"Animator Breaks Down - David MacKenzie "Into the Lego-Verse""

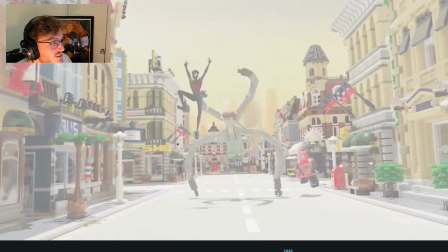69:56 Or you can get that contrast more. I guess he wanted to get a bit more contrast. He was trying to, if anything, he could have done this more. If you want to get that contrast so that it's C and then hits. Oh, he grabs him.
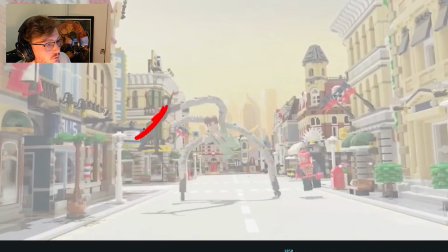70:12 So in here, I think the body would have followed through a bit more so that we really feel that impact. And again here, the body would have probably overshot and followed through the action slightly.
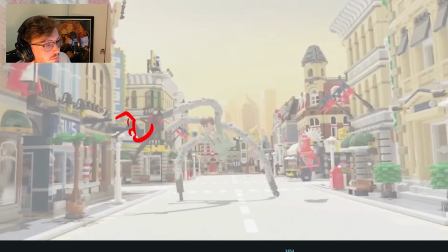70:29 I think the body feels a little bit rigid in there, personally. I'd have had it curl up on itself a bit more.
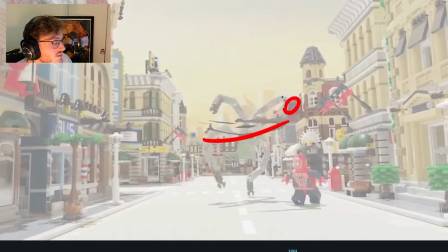70:38 And when he throws him, we've got some nice smears as he wraps around. We're going to get there, guys. See how, if we track the action,
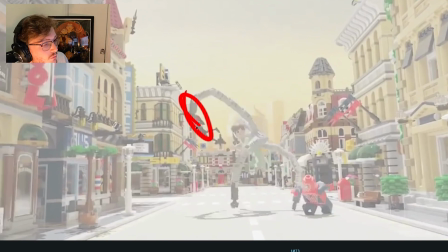70:52 I like how there's a cushion frame here where we cushion for, like, we hold in this area for a little bit.
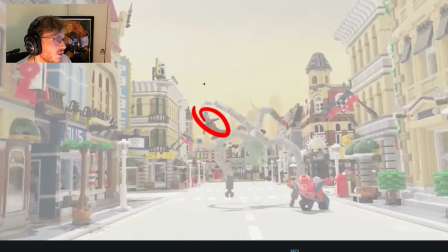70:59 I just put H for hold. We hold for one frame and then boom, and then it snaps into this.
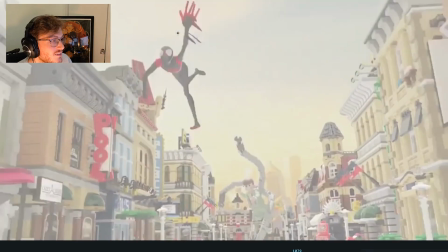71:06 And I really like this pose. This is super cool. And then we read all these nice multiples and smears.
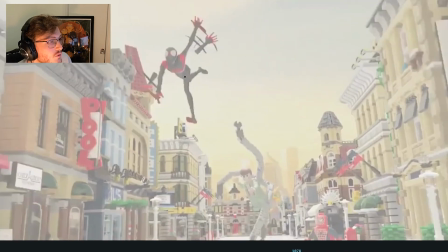71:13 This is super successful. I feel like I wish we'd seen a bit more of a break on the leg there, just so we read the knee.
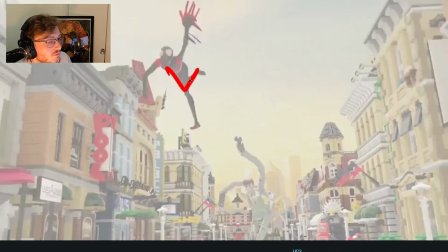71:21 It kind of gets lost behind and makes the silhouette slightly harder to read.
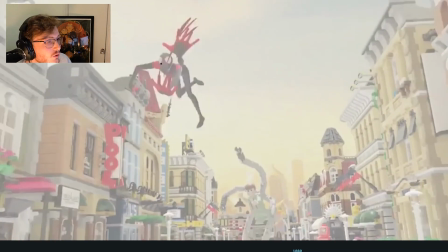71:28 But again, these multiples are super nice. Nice little overlaps on the arms where he's wrapping the wrist around.
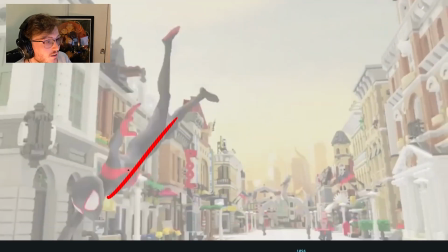71:39 And a very natural fall here. The way it rotates together. It doesn't feel like something... It feels like he's letting gravity follow through him right now.
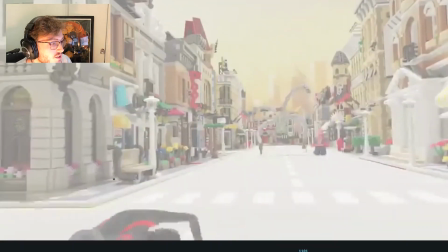71:49 It doesn't feel like he's trying to control it. I guess if you wanted, he would... I mean, he rolls out of it, so it feels like he would control it.
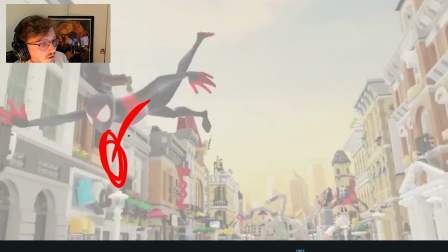71:57 So if anything, if we want to make him feel like he has control, I feel like we would lead with the body here and the hand.
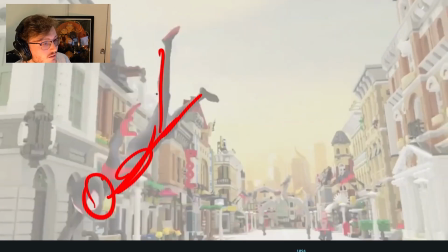72:08 So the upper half would start to lead the action in here, so it'd be slightly more down this way,
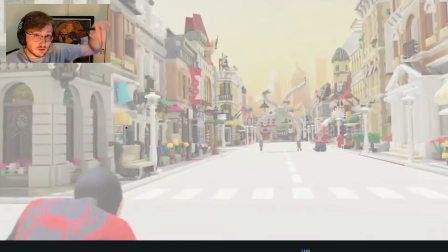72:17 so that it feels like he's starting to control gravity rather than it letting follow him.
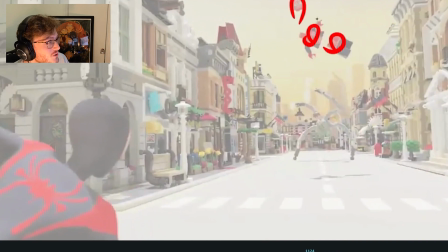72:24 Again, all this dismantled stuff as he also throws the other Spider-Man, which is cool.
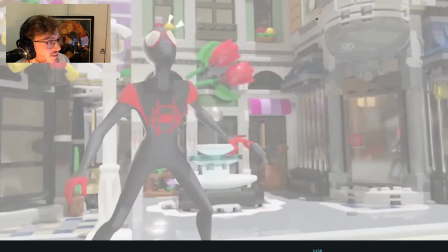72:30 And then he goes to catch him. Got a little reaction here, he's like, and he gets to catch straight in this very pose-to-pose moment.
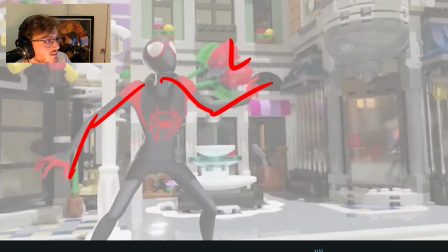72:40 Slight little ease out here. Ease out. Reach.
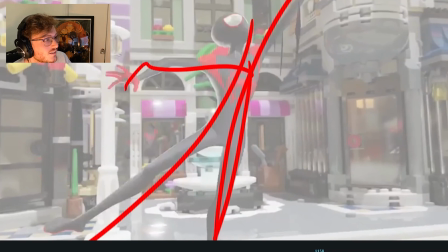72:46 Got this nice C curve going through the body. Still locking towards the character.
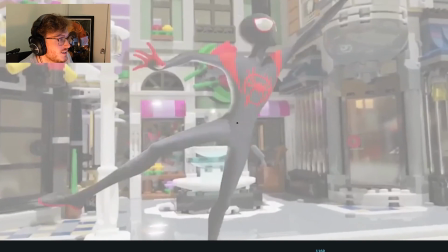72:55 Overshoots. I like the weight here, so he reaches, hangs, and then starts to come down and catches.
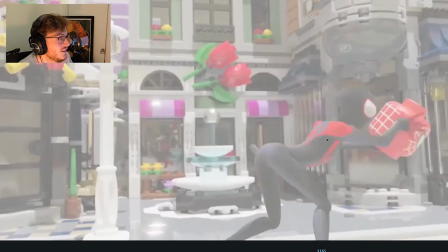73:03 And then he slightly overshoots.
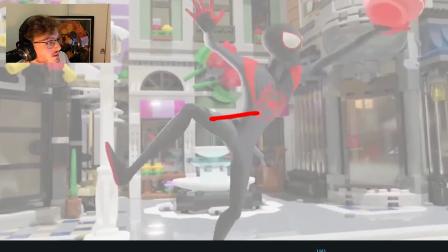73:06 I feel like in here, I probably would have had the leg reach over more, so that he's about to catch his leg. Like he wants to catch his weight a bit more here.
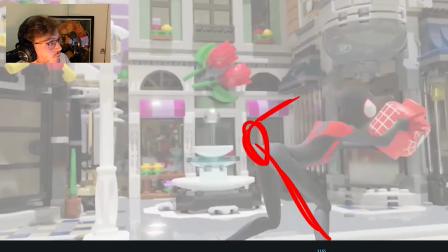73:18 And then I would have had the body maybe slightly follow through a bit more. I mean, it's tricky because you want it to read the action. I feel like it gets a little weightless. So here, this frame's fine.
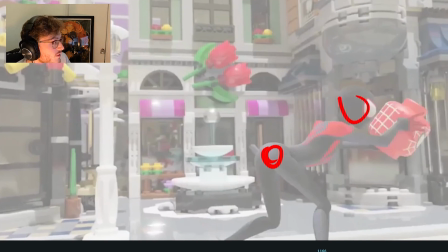73:32 Just for that one frame there, I would have had it so if the body slightly overlaps a little bit more. And there's a little change in the spine there. The weight does kind of lose.
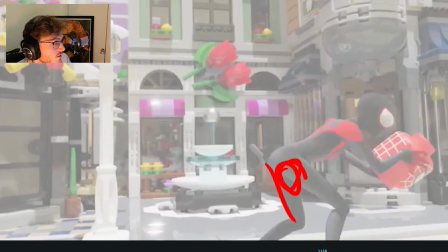73:47 We lose a bit of weight there, so I would have had it go down a bit more on the root.
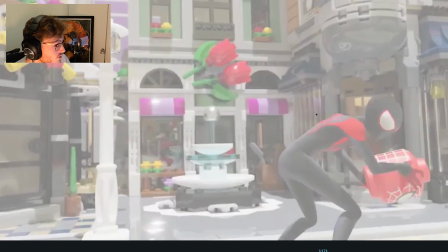73:54 So the root follows through the action. Because you can see in here, this feels like a one-to-one relationship. If I look at here, could you feel it feels like there's no change in weight.
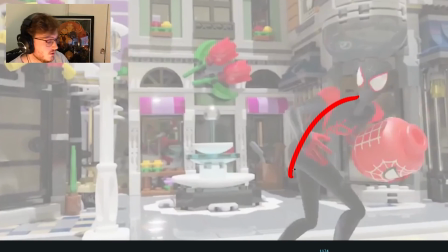74:06 It all kind of feels like it happens from one spot. So it feels like there's a pivot in the middle of his body.
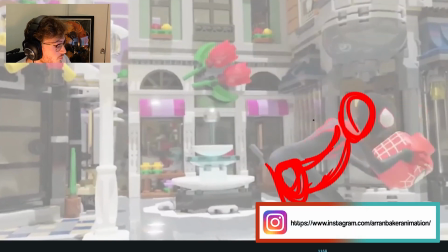74:11 So ideally, it should feel like it comes from the roots coming down as it changes.
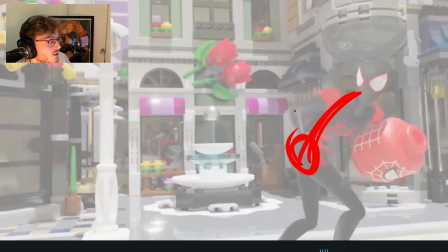74:20 And then it'll come up. So always track from the roots first and then work your way outwards. We'll do a video on that too. And then I like this, oof, big stretch.
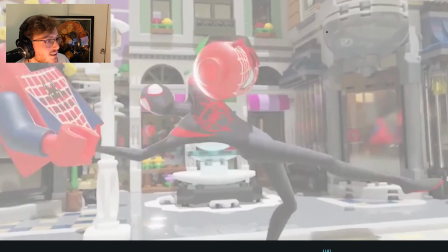74:35 in here where he catches the rest, and then there's a nice little settle.
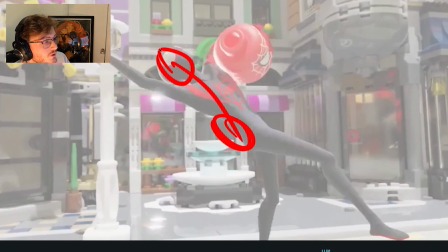74:40 You could have had it maybe just continue a little bit in that arc with the body, with the mass here.
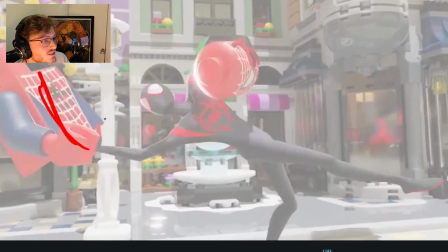74:48 Then the catch, very nice.
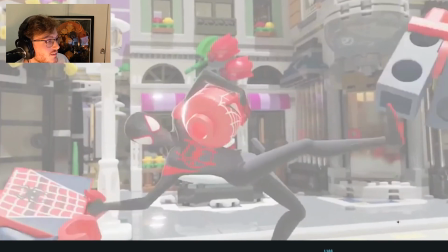74:50 I like this S going through the body, and then he catches with his foot again, all super nice.
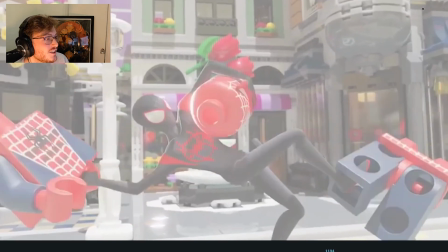74:58 He is off balance here technically. If you want him to be on balance, his leg would have to be here, so that the line is distributed up this way. Right now the line is here, so he would technically fall over.
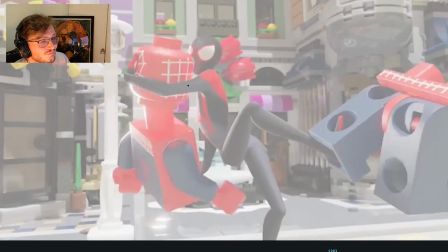75:13 But for the sake of caricature, I guess he can get away with it.
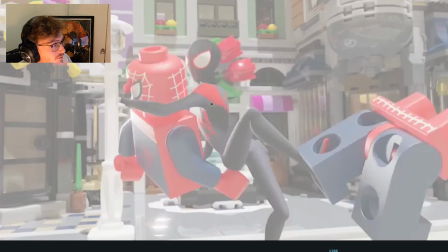75:18 This is a cool S. It's kind of broken. See the relationship between the twist on his body right now? Feels a bit pushed.
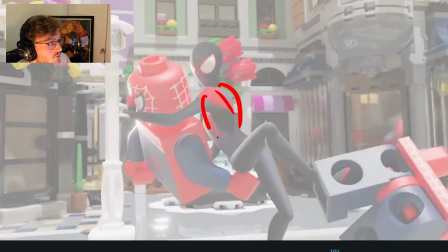75:30 I think he should have maybe maintained a bit more volume in the chest, so it would have been facing a bit more this way. And you can do a lot with still the shoulders and stuff, reaching around.
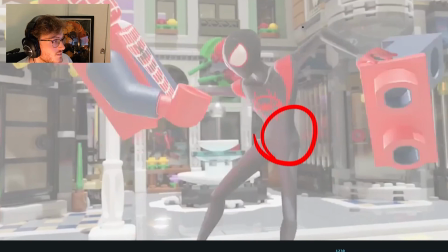75:46 And then yeah, nice little overshoot on the weight here. And then a whoop, nice little arc.
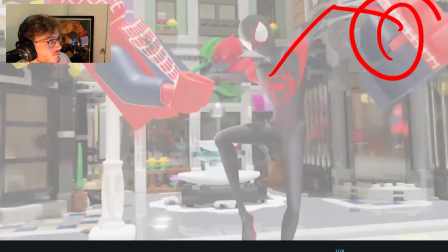75:54 He's doing a big anticipation with the hands that this can swing around this way.
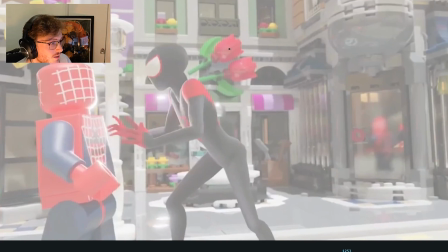76:01 And then he pops him down. And I love this little thing here where he comes back and then he's like, okay, you're good?
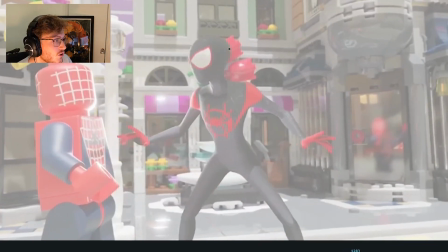76:11 Cool. And then he comes back and then he's like, now where's Doc Ock? And he's like, oh wait, there's like a double take in here. Can you see how the second time as he pulls away, he doesn't go straight back. He doesn't go A, so this is pose A, then it goes to pose B. He doesn't go back to A again.
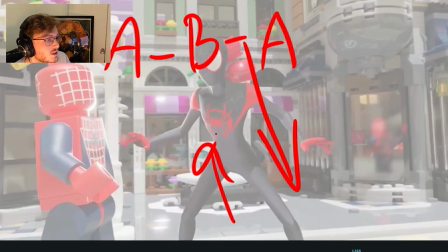76:28 Here, this pose here is pose C. So he breaks it up.
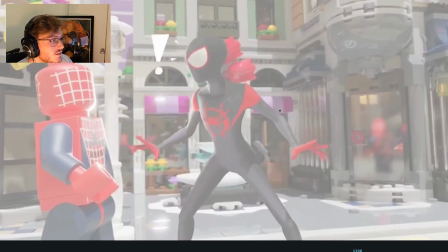76:33 So we no longer have the same A. And then he double takes and there's a little exclamation mark. Oh, what? Your head's on wrong.
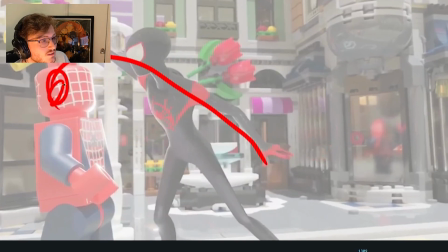76:42 And I love this nice little reach around with the little hands where he's like this on top. It's very nice. Gets a nice little line of action going through the body. It kind of flows nicely. Slight, if I'm going to be picky, there's a slight disconnect in the shoulder. The shoulder should be slightly higher here.
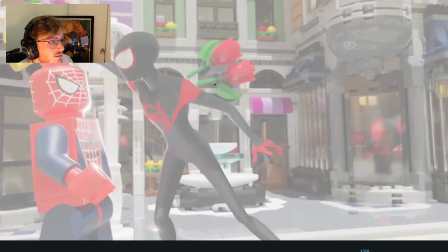77:00 So we get a bit more of a straight line there, going through the body. And then I like this pose.
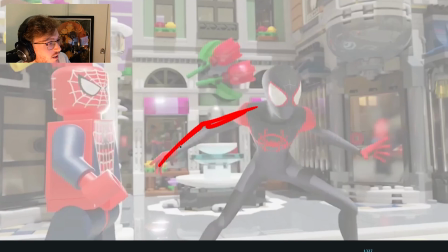77:07 I think we could have pushed that arm slightly more. So we get something like that. I've just broken those poses up on the arms a bit more so we get more break.
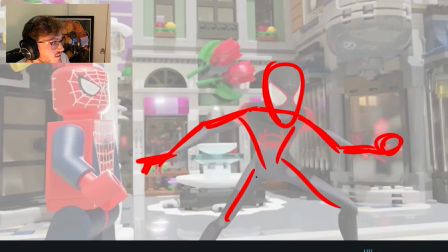77:21 They felt a little bit too straight. But otherwise I like this wide stance. I'll just push those angles a little bit more.
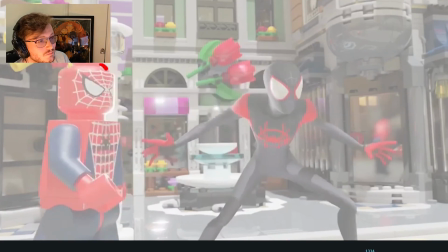77:30 And I like the double wiggle on Lego Spider-Man's head where he's like, whoa, kind of thing. Where he's like, oh, that was weird. This is awesome. This is one of my favorite parts of the shot, actually. So he wraps around
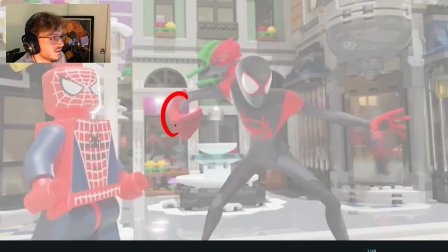77:49 and he has a big curl. It scales up on the hand, it gets thicker, and it curls in on itself, and then boom, hits into the small.
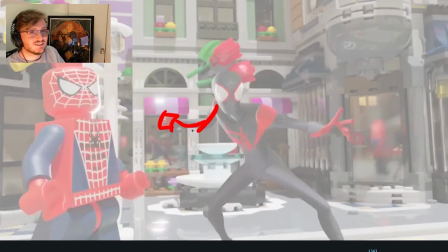77:57 I love that. So he goes like, whoop.
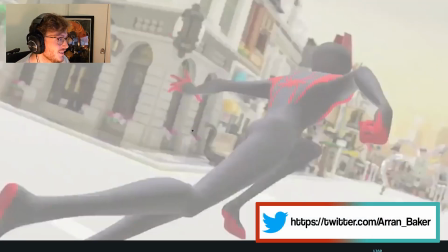78:02 It's really cool. And then he track here, swings around.
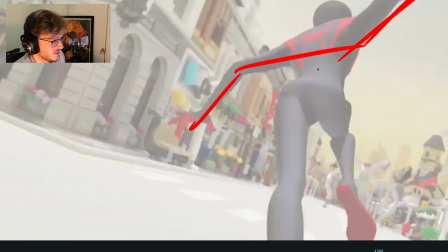78:09 This is, again, love this whole segment of the shot. It's it's like my favorite part.